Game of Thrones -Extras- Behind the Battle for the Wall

With the main fights, we had 2 weeks to do that, on and off when we could get hold of Kit, Jon Snow, Sir Alistair, Owen, Tormund, Christoph, he come in as well.
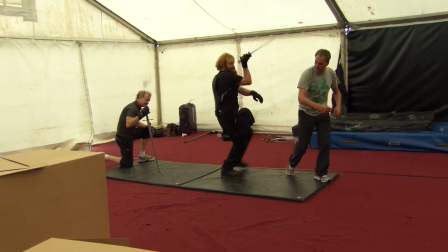We have been rehearsing a lot in the stunt tent many days. CC is a joy.
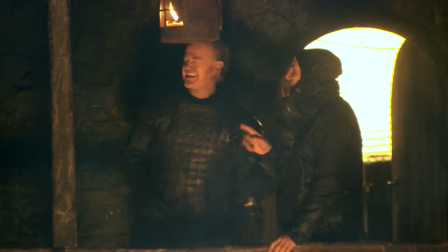His managerial skills are pretty good too. When you've got 60 people running around with swords, you need somebody who's in control.
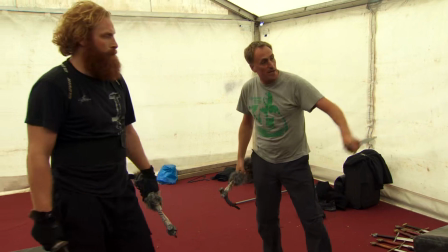This year was a little bit different. I built the fights with the actors. I had in mind what I wanted to do, but I wanted it to suit them, and it worked really, really well. Cici and I tried to create Tormund's fighting style.
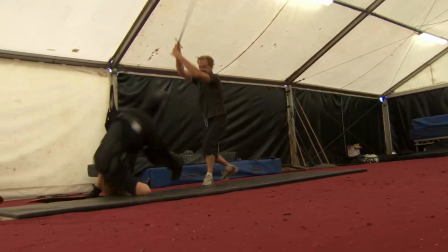It's a mixture between regular sword fight and capoeira and a very Viking style, like a berserk. This is maybe one of the most ambitious fights I've ever done. The fighting in these conditions is tough because it's literally a lot of wet wood that you're running along.
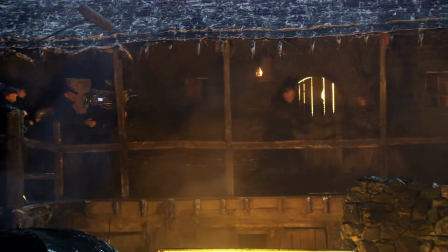It's a huge amount of work because if you miss one beat, bam, you have a sword in your head.
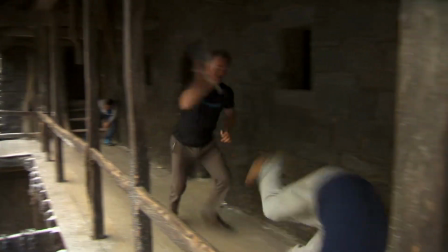Christopher's very light on his feet for a big guy, and we put the roll in as well, which was nice. He's almost like a ballet dancer when you actually see behind the scenes what he can do.
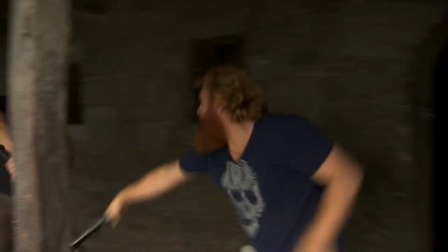He's an enthusiastic guy, and he's a Viking, basically. He's jumping in the air and throwing it around, and we got to start taking it a little easier.
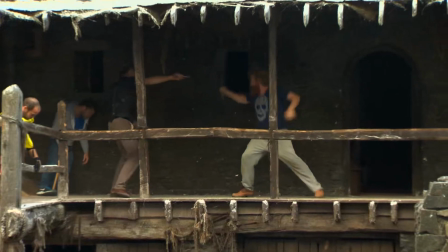It was Owen's idea to hold onto the post to swing round, just to add a little bit of life to it there. The fight moves are always amazing, they're always executed incredibly, but they never lose sight of the story, and they never lose sight of what the scene dramatically is trying to achieve. We've set up Thorn as he's a bit of a son of a bitch. He's made these guys' lives hell, but now their backs against the wall, they're being invaded.
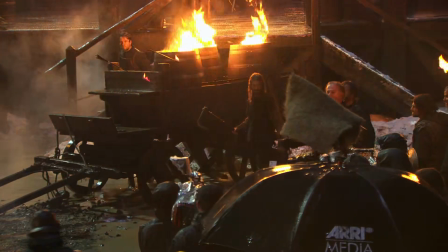It's to the death, and it's very much his moment.
Yeah. With me!
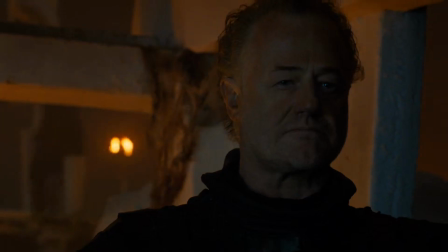What we liked about the character was the idea that you can be a really horrible person in some respects, but also maybe very brave. Owen's performance of Thorn really makes you feel viscerally what Thorn is made of. He steams into this battle, and then he singles out Tormund, and they engage in this like absolutely ferocious sword fight. Well, the fight is two bad guys meeting each other, and it's going to be interesting to see who they will sympathize with. There's one shot midway through the episode, which is a 360. The camera goes all the way around, and you see about 5 different action beats, and they all had to be timed out perfectly. I knew I had to do a big action sequence in here, and I had so many ideas of what to do. It is a 360-degree set.
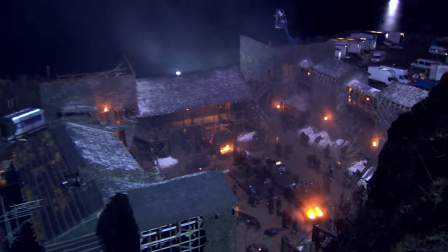There is no gaps. There's nothing to suggest it's not real. So I thought, well, let's do something that encompasses that somehow.
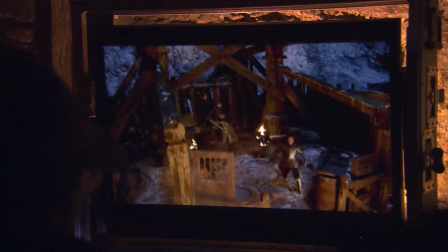It's such a wonderful tying together of every person who's in that space who means something to us.
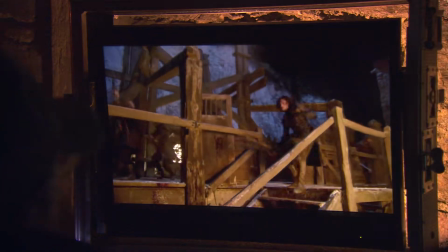There's a certain point in the plot that will lead it from Jon Snow, taking Ygritte on the wall, taking Tormund, taking Styr, and come around to Samwell and actually, tell a story in the shot as well.
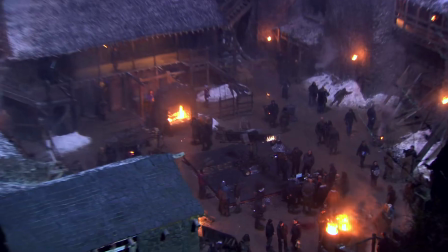It's always quite nerve-wracking to do a shot that is so complicated and takes in so many actors and so many stunts, because if you get it wrong, everybody has to do it again. CC Smith, who designed that fight and designed every bit of it, had it down to a T. There was a lot to do there. We spent a morning rehearsing that, and we did a few changes on the night, but the guys on the crane were amazing. For me, the biggest challenge is to do something that's gonna stay, that is gonna be strong enough, that it's not gonna be cut out. So the way we did it is like make it fast. My biggest concern was whether the camera was going to hit anybody, because the speed that it had to travel, it's a very heavy object on the end of a crane, and if somebody gets in its way, they're going to get hurt. It takes a bit of rehearsals to make everything work, because there's a lot of things going on.
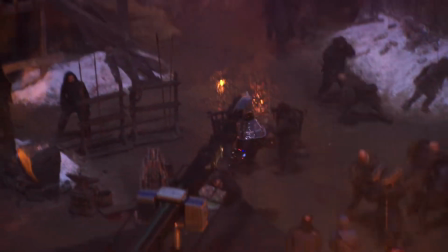My first AD, Mark, he just called out a series of numbers.
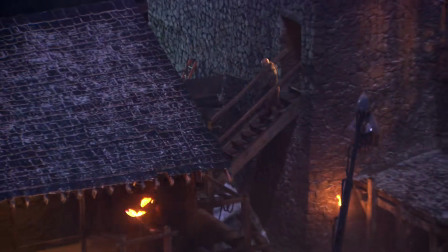Each segment of the shot had a number, and each number, when you call out the number, that's their cue to do what they're going to do. Usually Mark Taylor, the AD, is calling out numbers.